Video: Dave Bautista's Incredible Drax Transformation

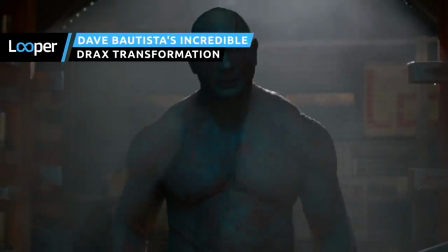Retired pro wrestler Dave Bautista's body has always been his instrument,
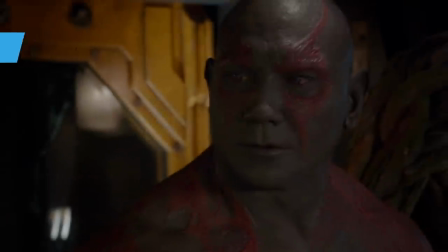but just how do the special-effect magicians of Marvel transform a titan of the ring into an extraterrestrial soldier of fortune?
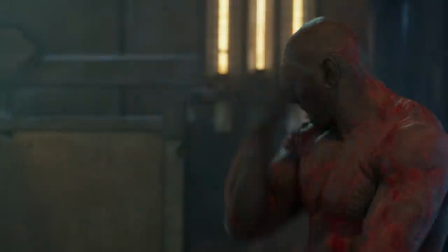The answer involves a lot more dental fakery, time in the sauna, and prosthetic sheeting than you might guess.
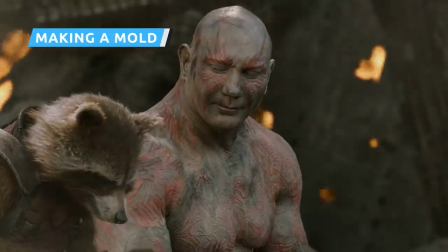Any artist will tell you that practice is key to mastery.
"...do it again." "...I can't!"
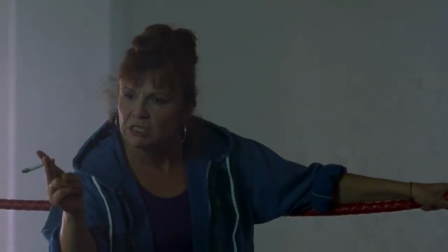"...you do it again."
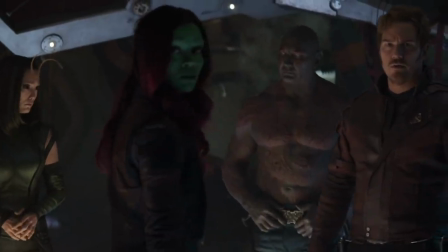But if the artist's canvas is a person who has to eat, sleep, and live life outside the makeup chair, the best way to practice is to make a model and go to town on it.
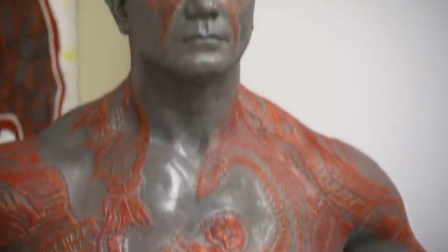That goes for Batista's transformation into Drax, which begins with a model of his body, which includes his head, face, arms, and torso down to his hips.
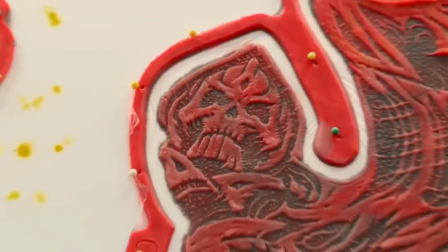From this, the makeup team creates a clear plastic mold with holes to indicate where Drax's many tattoos and scars must be placed.
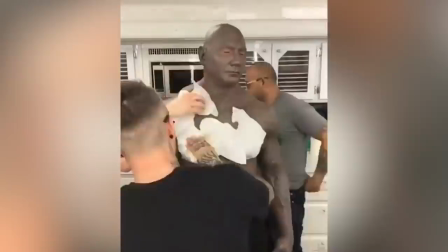The plastic mold is placed on Batista at the start of his makeup session, and a type of rice-paper-based special effects makeup known as Skin Illustrator is airbrushed through the holes.
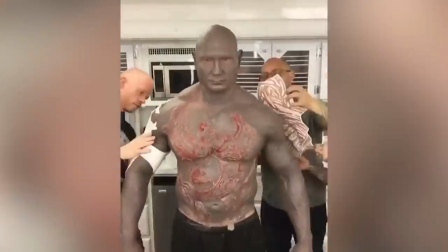The result is a map of where Drax's tattoos should be placed, with an impressive level of precision, allowing the artist to access a portable, easily replicated starting point.
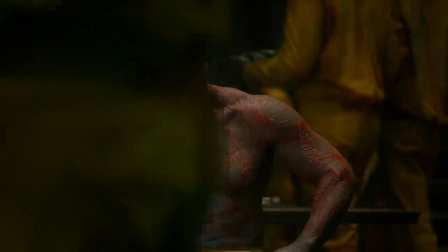This level of precision is essential to maintain continuity with a visually complex character like Drax.
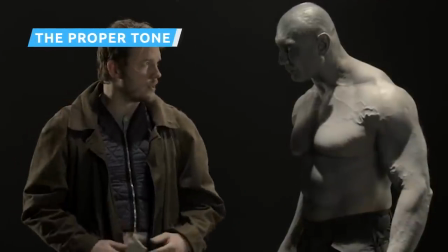You may think it's easy to remember what color Drax is, but it's honestly pretty complicated.
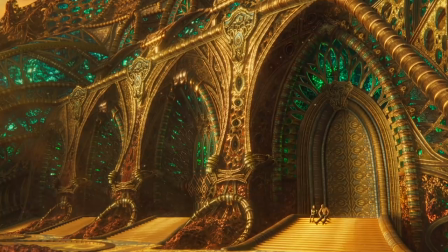Compare how he looks in the sterile light of a spaceship to the warmer sunlight of Ego's home in Guardians of the Galaxy Vol.
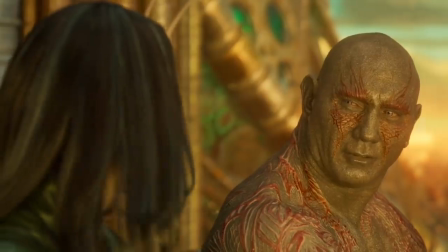2. As it turns out, his hard-to-pin-down coloration is very much by design.
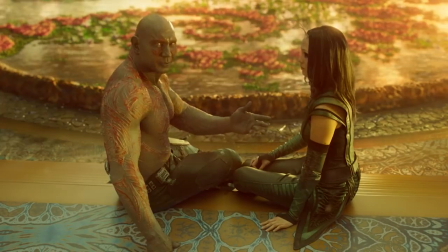Batista's body paint odyssey begins with a base coat of gray. Then, as makeup effects designer David White told Business Insider in 2014,
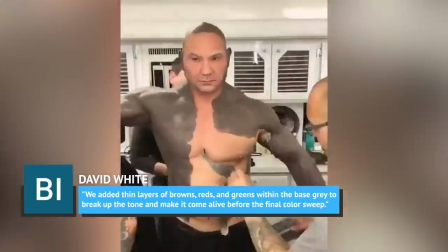"...we added thin layers of browns, reds, and greens within the base gray to break up the tone and make it come alive before the final color sweep.
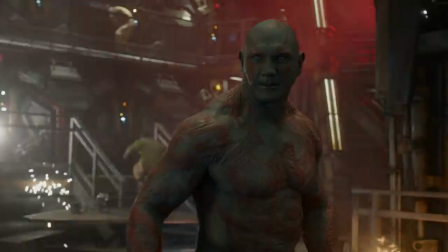The green, brown, and red worked into his alien complexion are subtle but present."
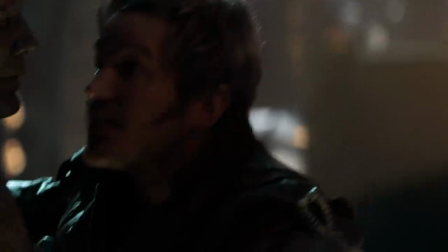Infinity War and Endgame, which placed Drax beside far more human characters than ever before, made the artistry behind his design truly pop.
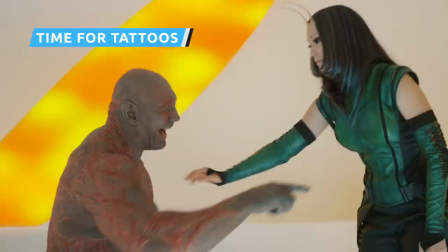The intricacy of Drax's tattoos presents a challenge. They're not quite like traditional tattoos, as they're raised in a fairly consistent shade of red,
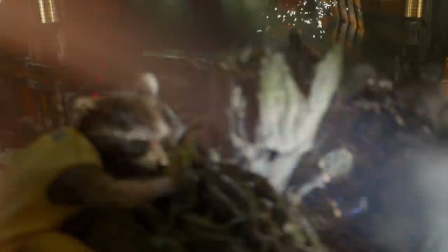yet neither are they as random as battle damage or as uniform as purposeful body modification, like Killmonger's extensive scars.
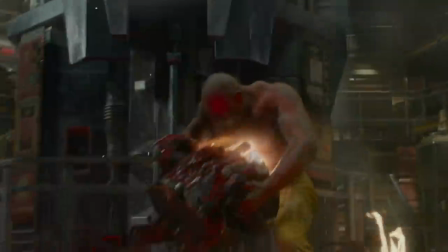They are, like Drax, entirely unique and entirely alien.
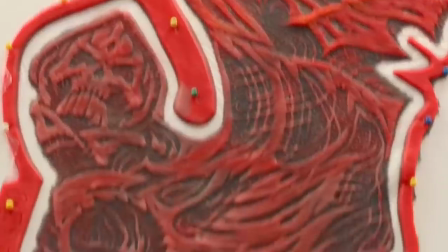To create them, the makeup artists use 18 prosthetic pieces, placed onto the areas previously mapped out using Skin Illustrator and the plastic mold.
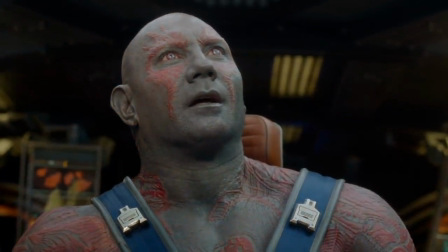Once applied, makeup is used to blend the prosthetics into Drax's skin,
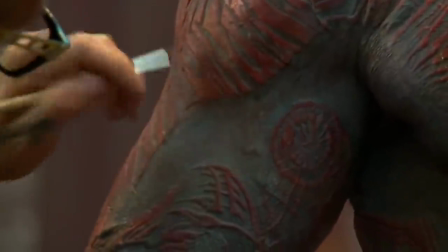and a fan brush is raked across his body, turning the raised tissue of the prosthetics red.
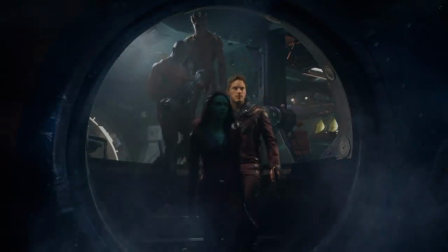Few aspects of the outrageous look of the Guardian's cast have presented the special effects team with more challenges than Drax's unique tattoos,
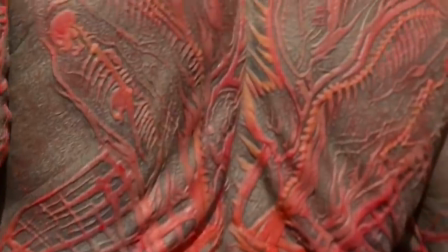and ultimately push them into ever more impressive levels of innovation.
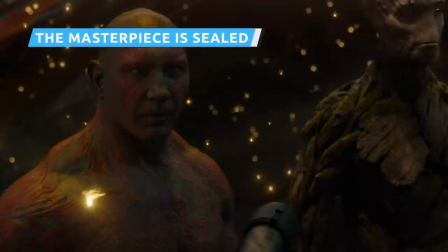After the makeup is fully applied, one of the most difficult special effects problems rears its ugly head.
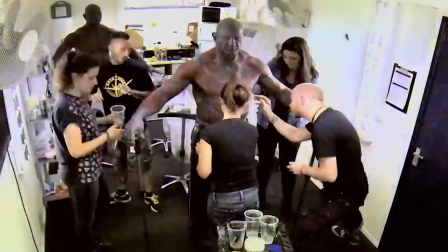How do you keep the makeup looking great for hours of shooting through hot lights, unpredictable weather, bathroom breaks, and meals?
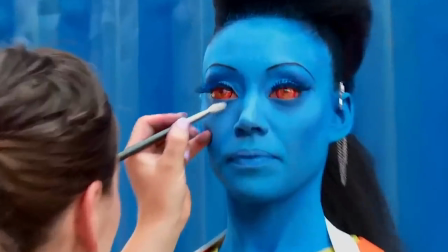Prosthetic makeup department head for Legacy Effects, Brian Seip, explains the challenge to the makeup artist and hairstylist Local 706 website.
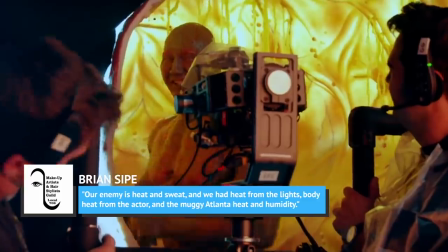Our enemy is heat and sweat, and we had heat for the lights, body heat from the actor, and the muggy Atlanta heat and humidity."
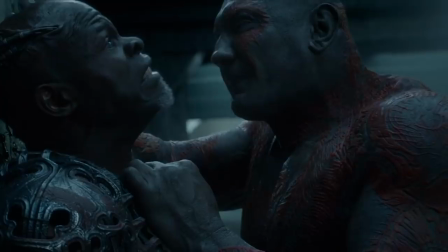Batista is brushed-sealed with a mixture of chemical and medical adhesive. Though this is a notoriously intense way of finishing off one's look,
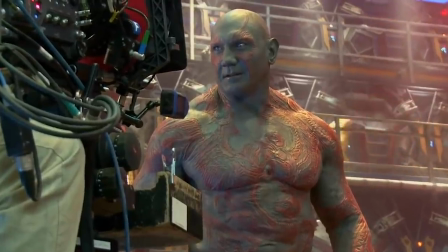it's Hollywood's first choice, as it truly keeps even the most elaborate looks from smudging.
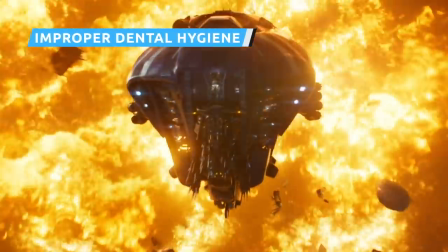It's the details that truly make a character design sing.
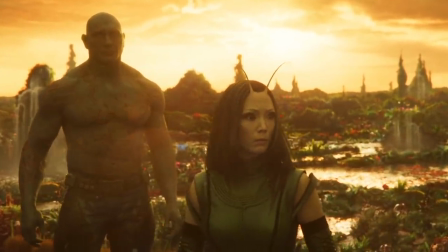Without her antenna and blank black eyes, Mantis wouldn't ride the line between adorable and just a tiny bit creepy so well.
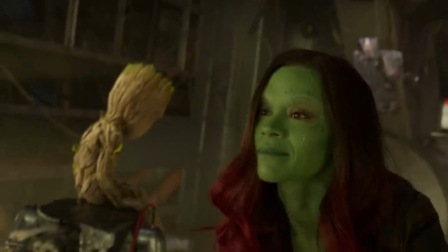Without her pink highlights and facial grooves, Gamora might bring to mind asparagus rather than a fearsome alien warrior.
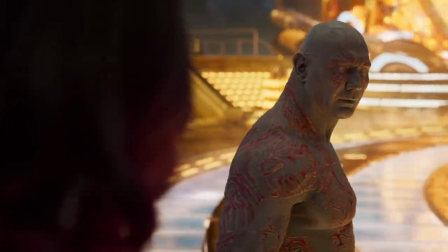So it goes with Drax, whose finishing touches have nothing to do with tattoos or blue body paint.
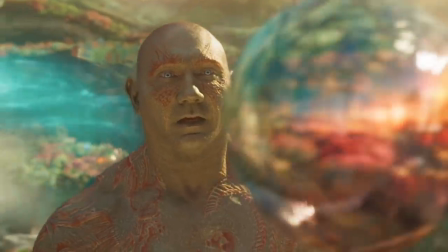Do you remember Drax's teeth?
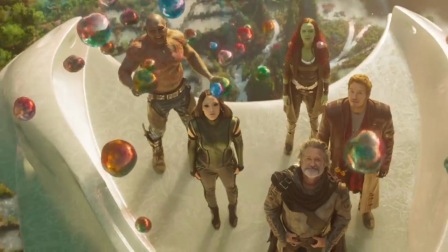Probably not, but special care goes into making sure they look believably gross, as a bereaved warrior's teeth would likely be.